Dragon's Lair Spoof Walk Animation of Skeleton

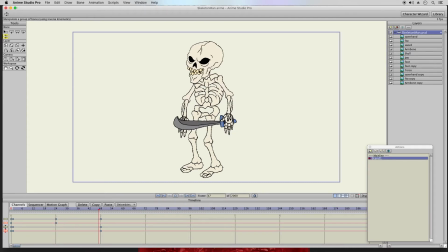See, this sword is moving. Well, I guess that's okay. I think that works. He's just standing around, so I don't have to worry too much. Alright, so now that I have the stand,
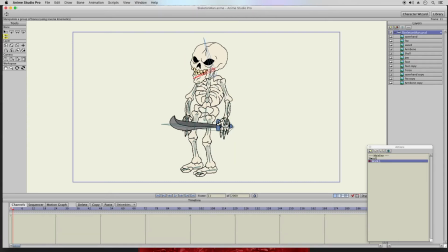I'll just do a quick walk. And the way you do the walk is, first thing I'll do is set this keyframe here for the height, and then I'll just, that's not what I want to do there.
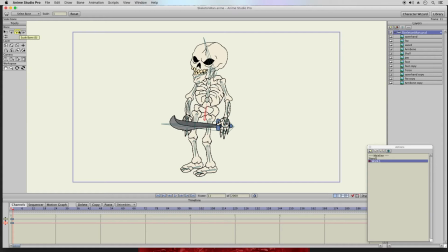What tool is that? Scale bone. Huh, I never actually messed with that before. Alright, and I've been using this program since 2015, Anime Studio Pro.
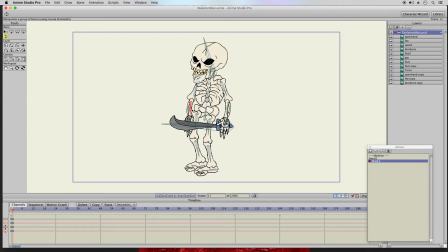Alright, so what I do is select all these outer pieces, and that keyframes everything. So it's creating keyframes, even though you don't see a lot going on here. Every time I click on something, it keyframes it.
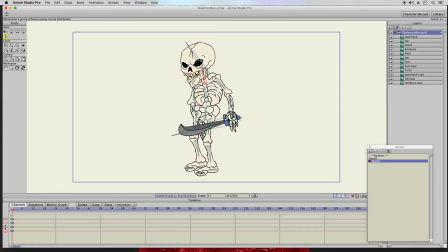So with a walk, I want to have him leaning forward a little bit, and then let's pretend that he wasn't holding a sword, so I can just see what's going on here.
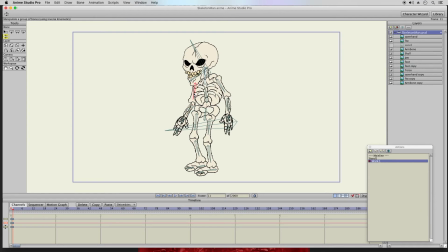For this, I'm going to move this like this. Alright, and then bend these a little bit more, and then have that maybe like that, and have his mouth open and close.
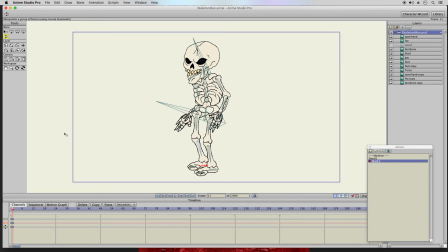And then let's see, so that's the neutral frame, and then I'll just copy, paste that a couple more times, 12 and 24 for a 1 second cycle. Go to frame 6, and here's where this foot will go forward, this foot will go back,
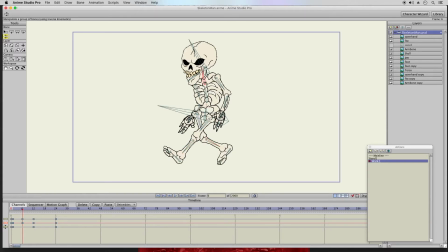and then the torso will move a little bit. Since that foot on the same side is moving forward, this arm is going to move backwards, and then this arm will move forward like that.
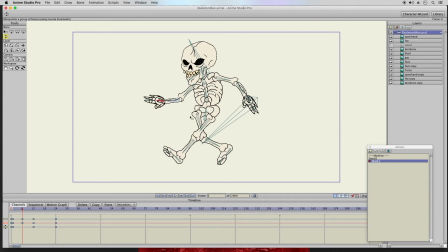And that's because this leg on that side is moving backwards. So it's like counterbalancing. And then I can move his jaw open a little bit. And then I'm not going to change the height yet.
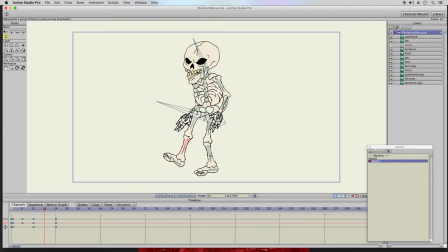I want to just focus on this first. You could change the height right now, but I'm not focused on that yet. This leg might be a little too far down, but it seems to work when I have them lined up.
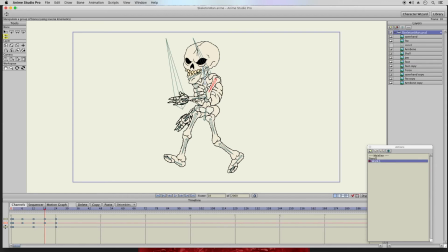Alright, so that's there. This arm will bend forward a little bit and move forward. This arm will move backwards, and the torso will move forward a little bit again. And the mouth could open up a little bit more, like that.
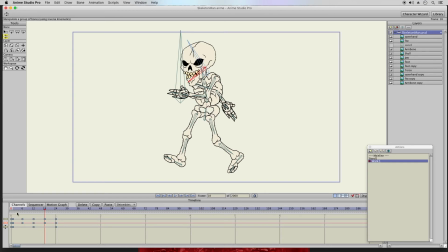And then now I could adjust the height. So because his legs are going further apart, he's going to drop down in height from his original position, and then here as well.
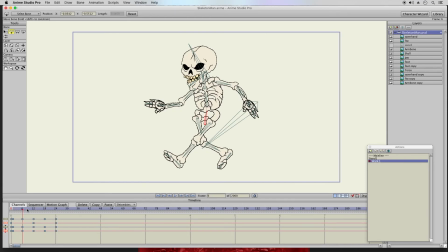So it looks like he's bouncing up and down instead of just stagnant on the same plane. Next thing I'll do is the movement of the front leg. At this point, I'm going to move it up a little and bend it, and then have that like that.
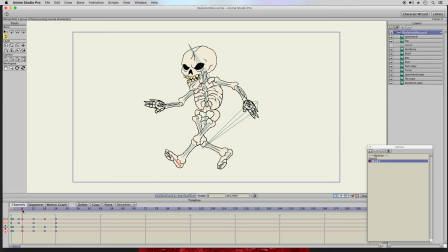So when he kicks out, it hits the ground at that point. Now that back leg should be going like this, bending to avoid hitting the ground.
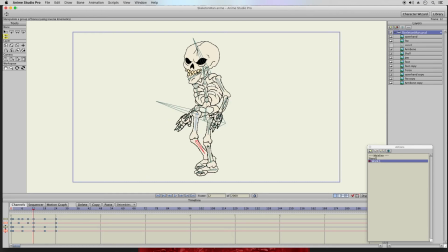And at this point, it should be up here again, trying to avoid hitting the ground.
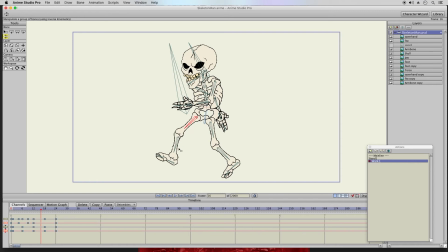And then right here, it's going to kick up and bend like that, as though he's like stomping his foot forward, and it gives it a really neat, simple effect, but it works.
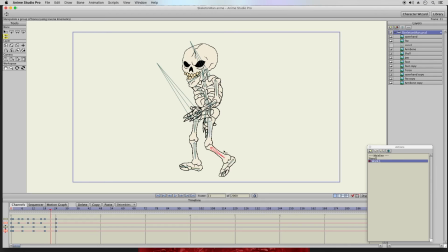And then for this one, I'll just move this back like that, and then frame 1, I'll just go like this, move that like that a little bit, and there you go. There's your basic walk animation. I have to
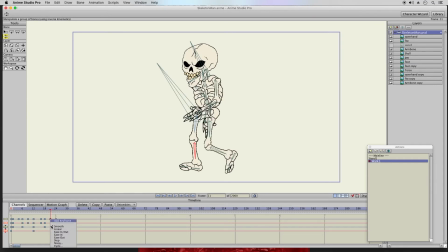secure these keyframes here, so let me do that right now, because I'm going to delete frame 24, so this will loop perfectly back to frame 1 when I piece that there. So looking at the animation,
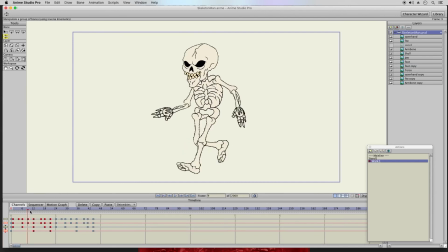see how it merges perfectly? Well, as good as I want it. Alright, so next thing I'll do is the skull.
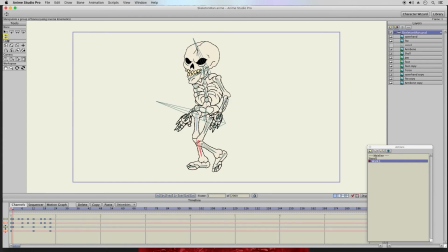I want to have it bounce a little bit since he doesn't have a lot of control over his skull. So his skull is going, his skull is pivoted to this neck, and because he doesn't have total control over his skull,
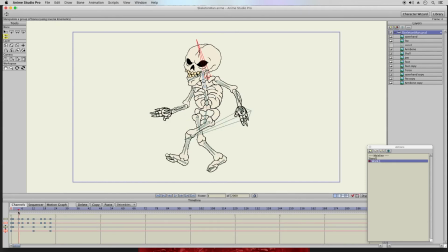when his body goes down, his skull is still hanging in the wind. So here, the body just hit the ground and the skull's still catching up,
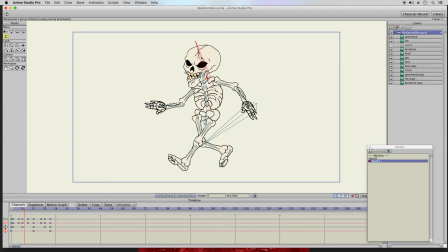but at this point the skull should bounce and hit the bottom right there, and then it should be like still stuck to the bottom as the body
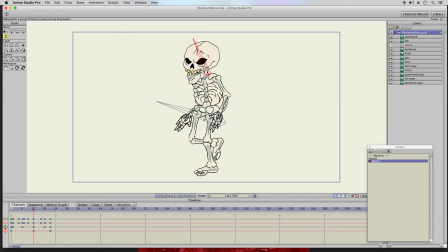is moving upward, and then here it's still stuck to the bottom of the rotation, and then here it reaches the top, and this is where I can just move the skull up as it finally catches up to the height,
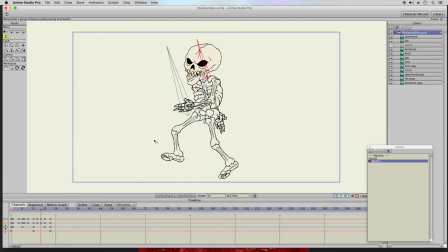and then here it's still up there, and then here it hasn't hit the bottom yet. Well, the foot has hit the bottom, but the skull is still there,
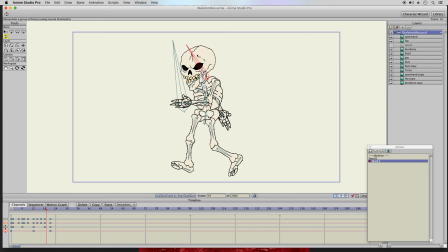and then here I could just have it hit the bottom there, finally catch up, and then there. So now I could look at it here and make sure that worked okay.
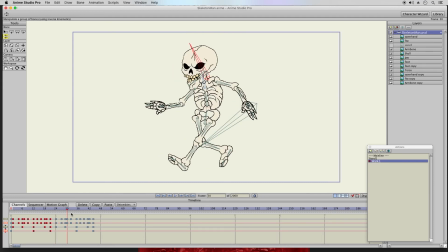Yeah, that looks cool. It's like he's bouncing and that head is wobbling around. That's what I was going for. Alright, so that seems okay for now. And if I press play, you don't get an accurate read of it.
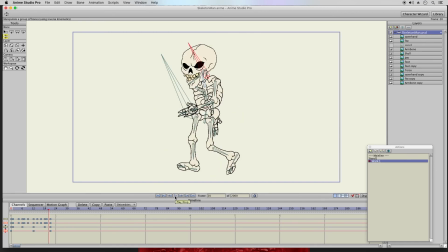It's too fast, and the animation can't keep up. Alright, so next thing I'll do is just piece all this together in the main line, double click main line.
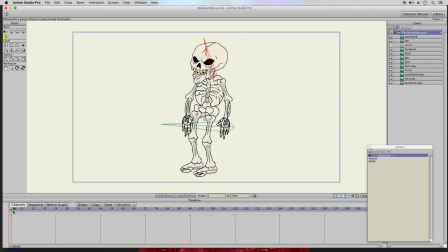And here we are. We'll go to frame 1, which is the green arrow. There it is. You can see frame 1. And now I'll just do this. I'll click on stand, insert copy, and press that. And you can see these pasted right in there.
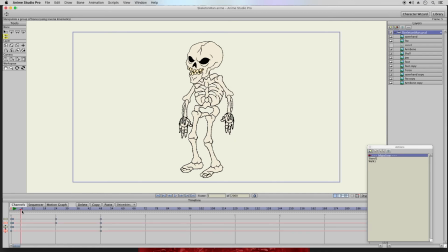that. And now that I reach frame 53, insert the walk there. But it copies the 0 frame, so I'll just delete that. And there he goes, he starts his walk.
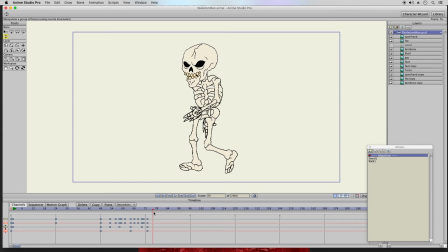With the walks, I'll admit, I keep them pretty basic. There's a lot more you could do with them, but